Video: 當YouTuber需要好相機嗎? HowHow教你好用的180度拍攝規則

有人問說當YouTuber需要一台很好很好的相機嗎像這種這麼專業 攝影大哥需要這樣的相機嗎我覺得不用其實可以啦你要的話也可以就是你的高畫質 高品質然後在那邊開箱 HD 什麼的也是可以但我覺得大部分的YouTuber原廠都還是用比較基本大家就是比較方便的東西像是這種家庭式的DV或是像這種單眼或是甚至GoPro就可以拍了那我自己人其實我現在目前還是都是在用這種非常低階的單眼在拍可能四五年前那時候買的然後什麼反轉鏡頭啊那時候一台可能一萬多就買得到的單眼相機我到現在還是用這種相機在拍所以我覺得對我來說就是看你自己的需求對我來說這種單眼其實對我的影片來說就已經夠了那我自己也拍得很開心我並不需要買到多高級的相機可能我之後如果有需求那我就可能會去買這樣的設備或是可能會去考慮這樣的設備那我目前為止我覺得這樣的單眼機就已經夠了因為現在手機非常的厲害所以甚至很多的YouTuber他們的影片其實是從手機拍出來所以大家如果覺得說我沒有預算或沒有這麼多時間去買這些東西或是研究這些東西其實用手機它就可以拍了所以就是看你自己的需求如果你只是想要拍一個自拍影片或是想要用手機可以用手機去呈現出來的影片那其實手機它就已經很夠用了那當然手機它有它的缺點在它的容量不夠或它的收音有問題那這都是你可以去考量的地方再來我想要跟大家分享一下怎麼去拍影片可能有點無聊大家可以知道一下說我們在拍影片的時候需要注意哪些事情有一個東西叫做185規則它其實是一個拍攝拍電影或是拍影片上面的一個簡單的一個概念
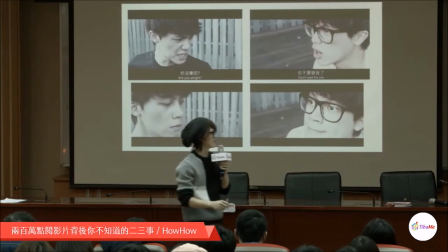[1:43]
185規則它是像這樣這是我的其中一支影片就是左上角那個人說你沒事吧有人說不要管我了 你先走吧然後左下角就說嗯 好又下等人就開始無言真的就是好了對對 像這麼 這麼 這麼這樣就是道理看了三小的影片呢
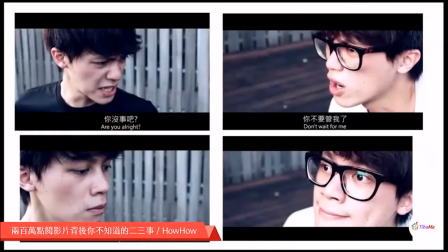[1:59]
其實它也是一個符合180度規則的一個影片怎麼說呢
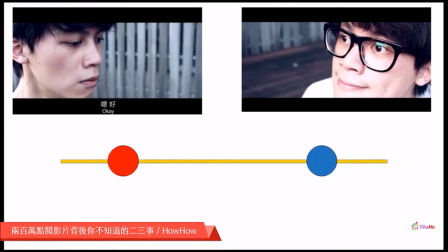[2:03]
180度規則它就是這樣兩個演員 兩個角色他們中間有一條就是隱藏的線
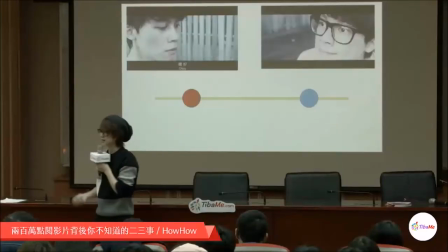[2:09]
看不到的線 假想的線那在這條線呢攝影機在拍的時候它怎麼樣都不能跨過這條線跨過這條線的話就會讓視覺變得很奇怪所以在拍左邊那個人的時候呢攝影機在線的下面在拍右邊這個人的時候呢攝影機在這個條這個人的也是在這條TX線下面他在拍這個人
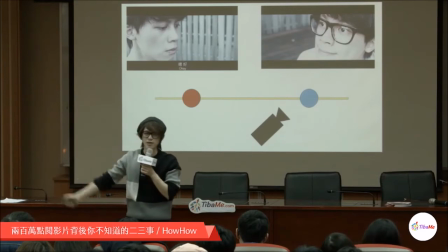[2:28]
所以他這個就是一個符合180度規則的一部影片
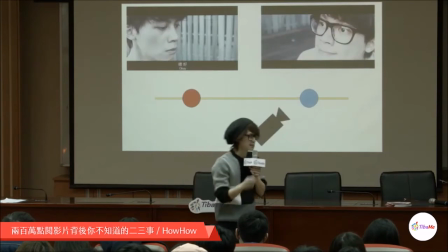[2:31]
那再來也是我下一部影片大家想說欸不對啊這個概念這麼簡單
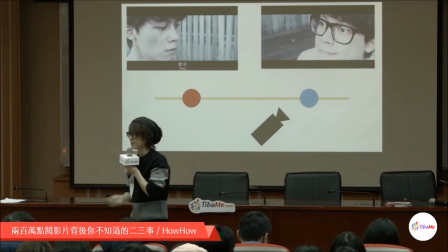[2:38]
到底誰會犯錯到底誰會就是這裡有什麼好講的如果想要以下一個影片當例子這個影片也是一樣
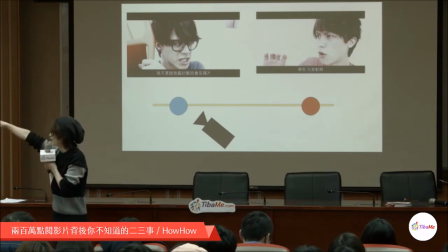[2:44]
左邊那個人都是我左邊那個藍色衣服的我就說
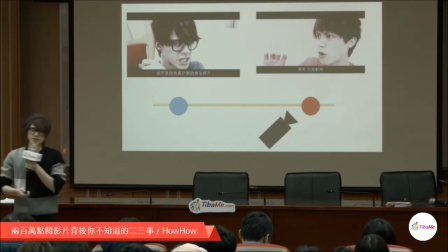[2:50]
你為什麼要買香菜我不是我最挑釁是香菜的嗎然後右邊跳到右邊的人就說欸 學長 別激動啊然後準備就說 去SPA然後拿椅子去敲他 對 像這樣
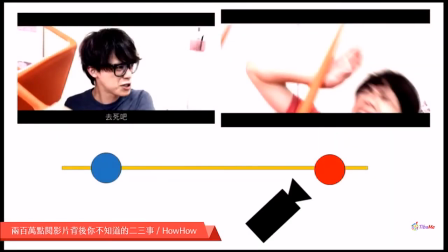[2:58]
欸 當時我在拍這個因為我都是有一個人在拍對 所以我拿椅子在敲是這樣敲欸 蠻悲哀的
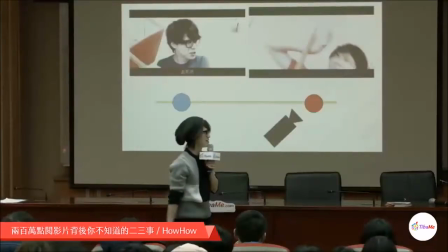[3:03]
就是拿椅子自己打自己啊 就是被打到了然後下一幕就反而流血
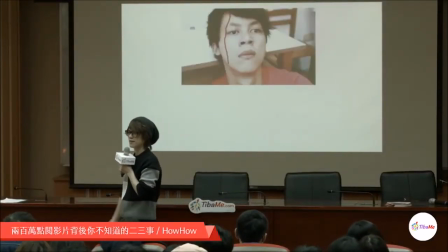[3:09]
對 然後大家看 欸 沒什麼問題啊但是我後來自己剪輯我才發現Trosite我不小心跨越了180度了他這兩個原本是這樣啊 從頭再來變大大老師等一下為什麼 為什麼還有首頁的功能等一下喔
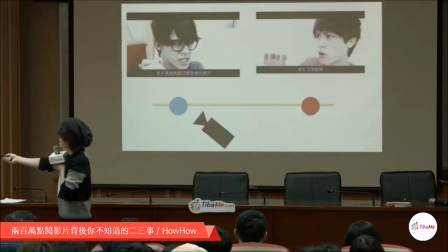[3:28]
快到了 快到了來了好 那大家可能覺得說欸 沒什麼問題啊
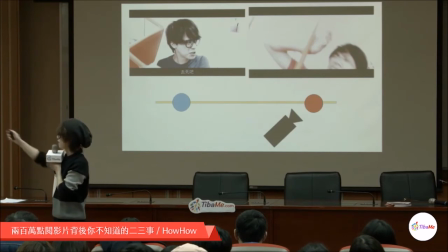[3:32]
不就是這樣嗎可是他可以發現一下左邊的那個人他是看右邊右邊那個人他是看左邊但突然 右邊那個人他突然看到右邊去了
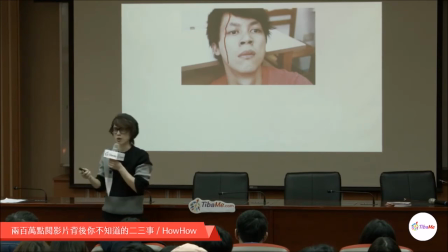[3:42]
所以他們的視線已經是不對的他們的視線是已經錯亂所以觀眾在看到這系列的影片的時候他會覺得說 欸 奇怪 哪裡怪怪的
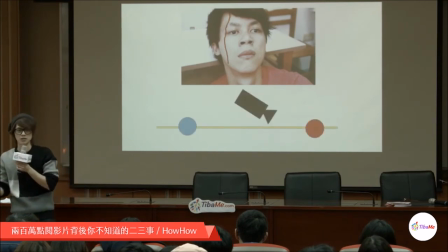[3:50]
因為他已經跨越180度線了我那時候後來在剪輯的時候我才發現這個問題那我又沒辦法又回去重拍因為重拍很麻煩你的場地什麼都要回去再拍攝一遍所以我就想到說怎麼辦怎麼辦我要該怎麼去解決這個問題呢
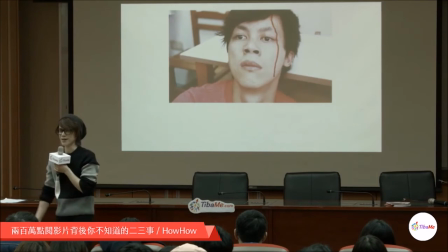[4:03]
後來我就把這個圖片整個翻過來對我就發現耶耶耶
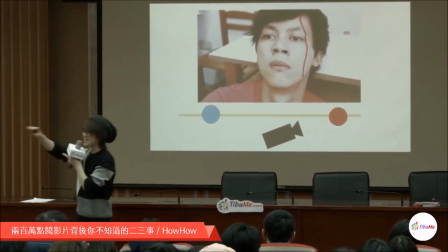[4:07]
我解決了這個問題了所以就成功的讓攝影機又回到了180度線之下